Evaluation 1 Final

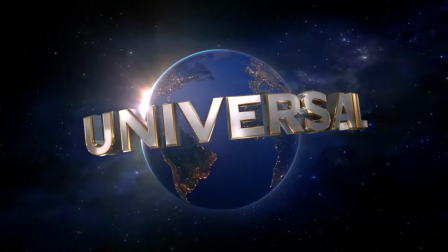0s
begin with, when making my trailer, it's really important to include various genre conventions and trailer conventions in order to create a realistic representation of my film.
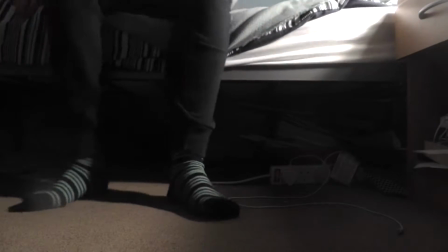7s
Using naturalistic camera work to highlight the balance in power, but also to create a realistic setting/moment in the film that is ultimately fake was a key focus.
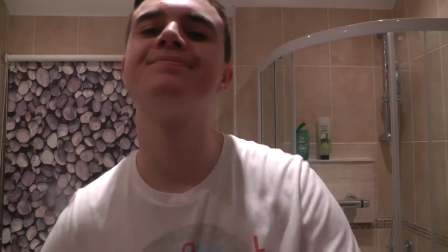15s
Diegetic sound, in particular dialogue, can heavily influence a comedy trailer, as it is a way of creating humour,
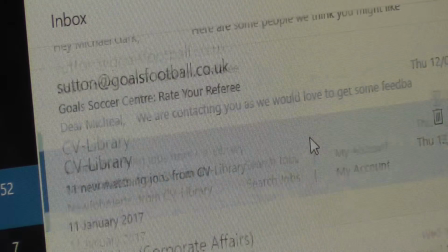21s
be it through the sound of the dialogue itself, or through the way it is portrayed through the actors, i.e. through exaggerated body language, or perhaps the dialogue itself.
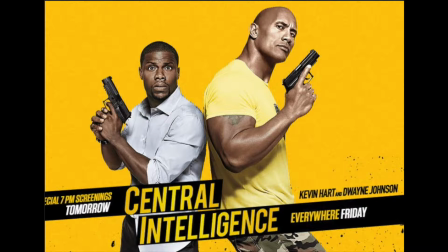28s
For example, by referring back to my research of Central Intelligence, a film that I followed closely and tried to match the pace of shot time.
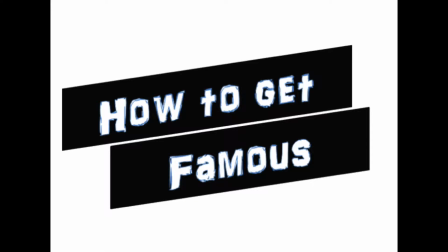35s
The title of my film is How to Get Famous. This clearly identifies the meaning within my storyline, which is something that perhaps deviates away from the conventions of the genre,
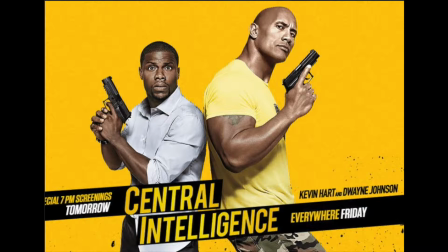43s
as contemporary films such as Central Intelligence, as already mentioned, and Ride Along do not describe the concept within the film.
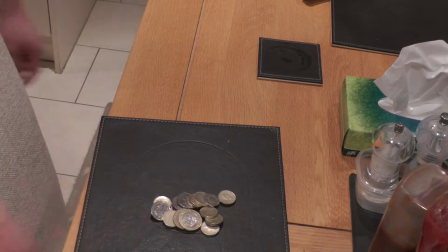49s
However, I did make use of genre conventions when developing the font and style of my title and intertitles,
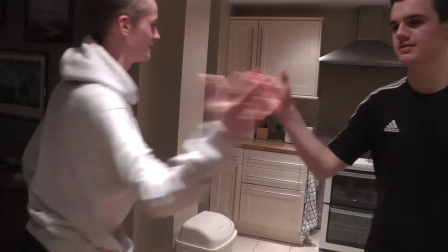54s
as stereotypically the title is simple and does not include special effects, perhaps to identify a sense of
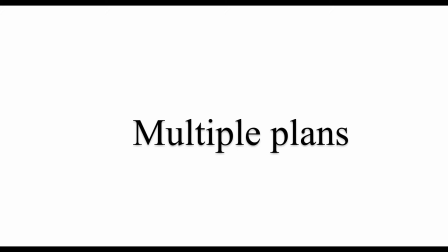60s
simplicity, as the title therefore does not come across as intimidating nor complex, thus enabling me to conform to genre conventions whilst also creating a sense of consistency.
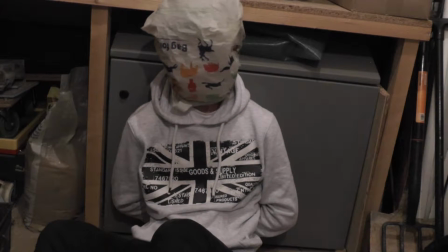71s
This is something that is also important when considering my task, as the simplistic font design and black and white colour scheme used throughout, despite being basic, means that there is a relation between my poster, magazine and trailer.
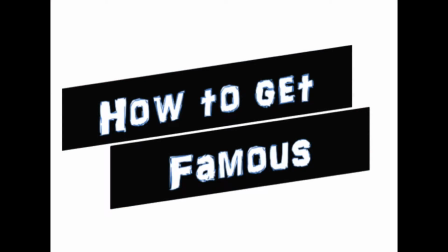81s
Within my design for the title of my trailer, poster and magazine, I decided to continue on with the consistency by using the same black and white colour scheme throughout.
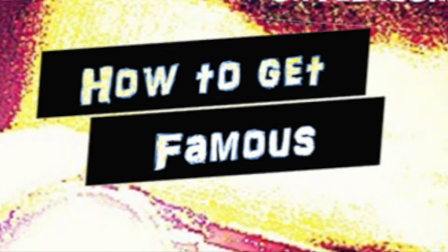89s
This matched the common feature of trailers that I analysed,
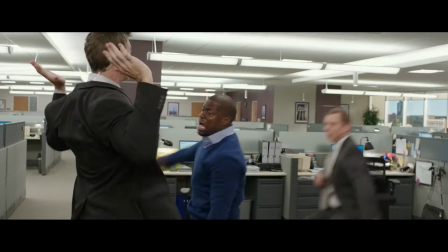92s
once again Central Intelligence using the ongoing theme of black and orange throughout the intertitles in order to create a sense of consistency.
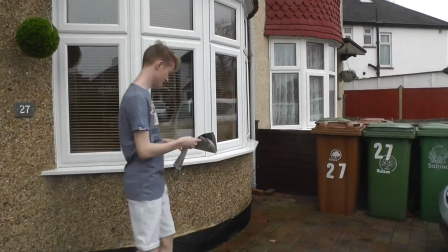100s
My selection of settings, locations, costumes and props was another essential aspect of my trailer,
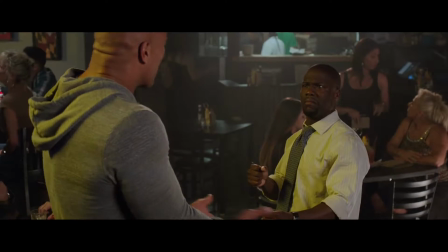105s
as within the trailers that I analysed I discovered that within the complexity of the trailer, the locations used are relatively simple,
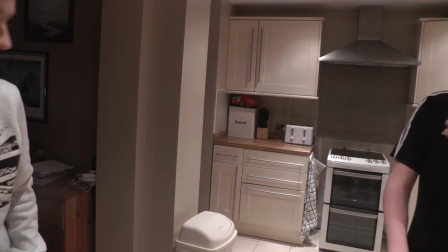111s
with social places such as bars, tables, etc. being shown at the beginning of the trailer in order to show them as realistic.
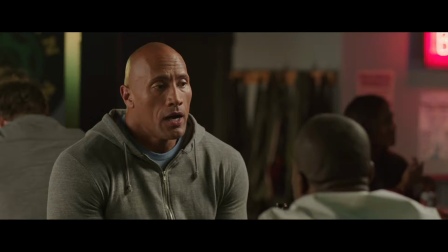116s
Therefore, by including the dining room table in my trailer, despite being a simple location,
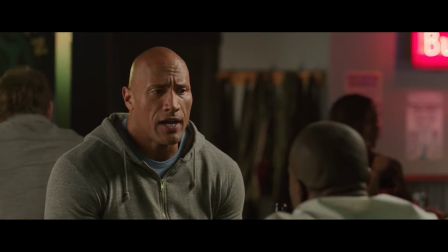121s
I was able to create a connection with the audience, as the audience finds themselves being able to associate clearly with these locations.
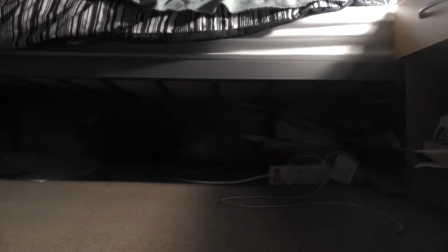127s
It is also important that I use a variety of locations in order to create a sense of excitement and escapism,
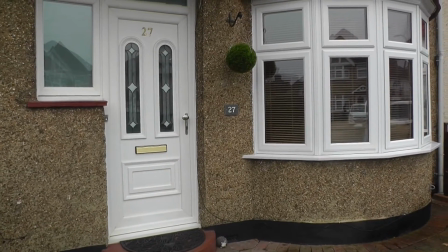132s
as the audience then finds themselves in an unlikely situation, which in turn creates humour.
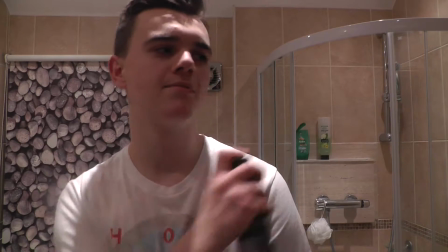136s
The costumes that feature in my trailer are simple yet relatable, and are clothes that my audience can associate with, as they are everyday clothes such as t-shirts and jeans.
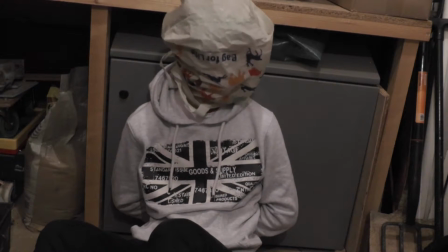145s
By including normalised mise-en-scène as such, I could further establish the naturalistic nature of my film as a whole,
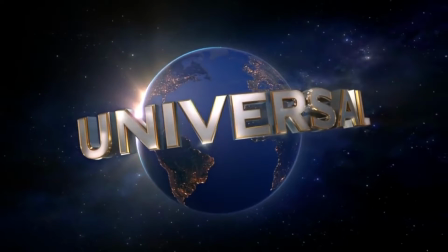151s
whilst also emphasising the fact that the main character is just a normal person. Camera work.
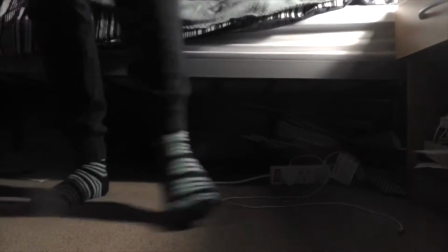157s
Camera work was a feature of my trailer that I tried to maintain and keep simple throughout, as to not overcomplicate what is essentially a simple storyline.
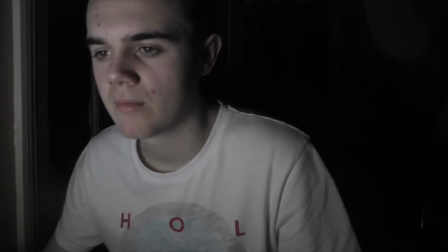165s
This enabled me to maintain the conventions of my genre, which is stereotypically simple and naturalistic.
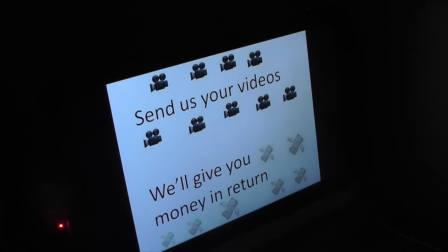172s
For this reason, I often reflected back to the trailer shortlist that I made for Central Intelligence, which highlighted the need for over-the-shoulder shots, wide shots and close-ups.
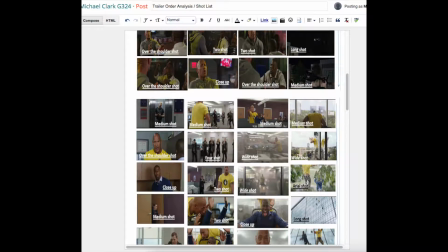180s
I kept this in mind when storyboarding, as it showed me that these shots were also important when attempting to create humour aspect of my trailer,
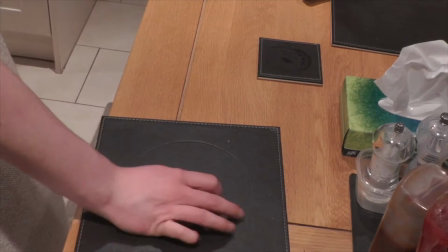186s
given that close-ups are used effectively to show the emotional state of the characters.
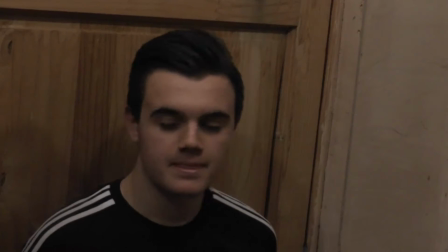190s
Here you can see how the close-ups of my character differ at certain moments in the trailer in order to create a specific mood.
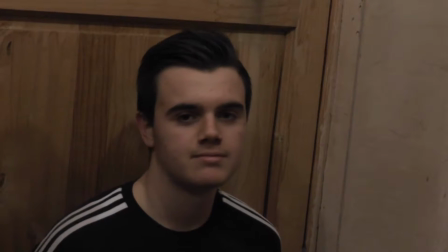196s
The movement of the camera is a feature of my trailer that was important in creating a naturalistic feel for the audience,
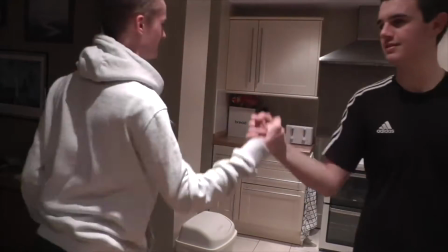201s
given that even the slight camera movement ensures that certain moments come across to the audience as normal and relatable.
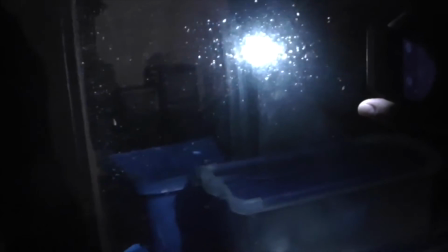207s
For example, moments in the trailer where the protagonist will have limited movement in order to highlight the sincerity of this particular moment,
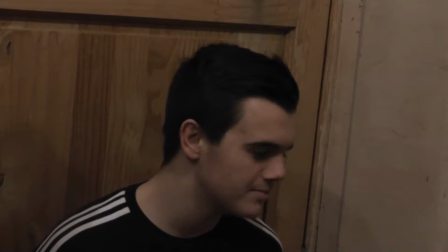214s
whilst during other scenes where my protagonist was active in a specific situation,
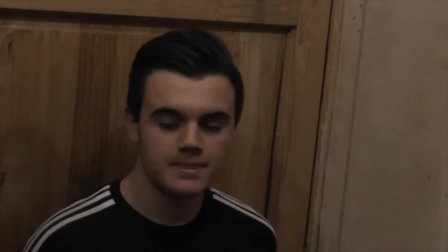219s
there will be a considerably more movement in order to exaggerate the drama of the scene. Narrative and how the trailer sets up linear versus non-linear.
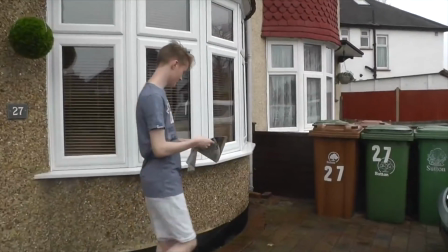228s
Stereotypically, theatrical trailers do not follow a linear narrative in order to not completely give away the entire storyline to the audience.
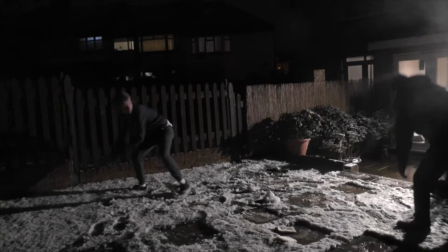236s
Therefore, this was something I needed to consider when editing, as it meant that I needed to use parts from scenes that I would feature at the end of the film and place them in the middle of the trailer,
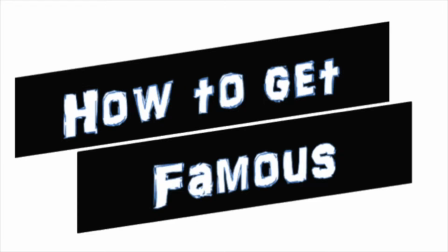245s
almost in order to disturb the plot.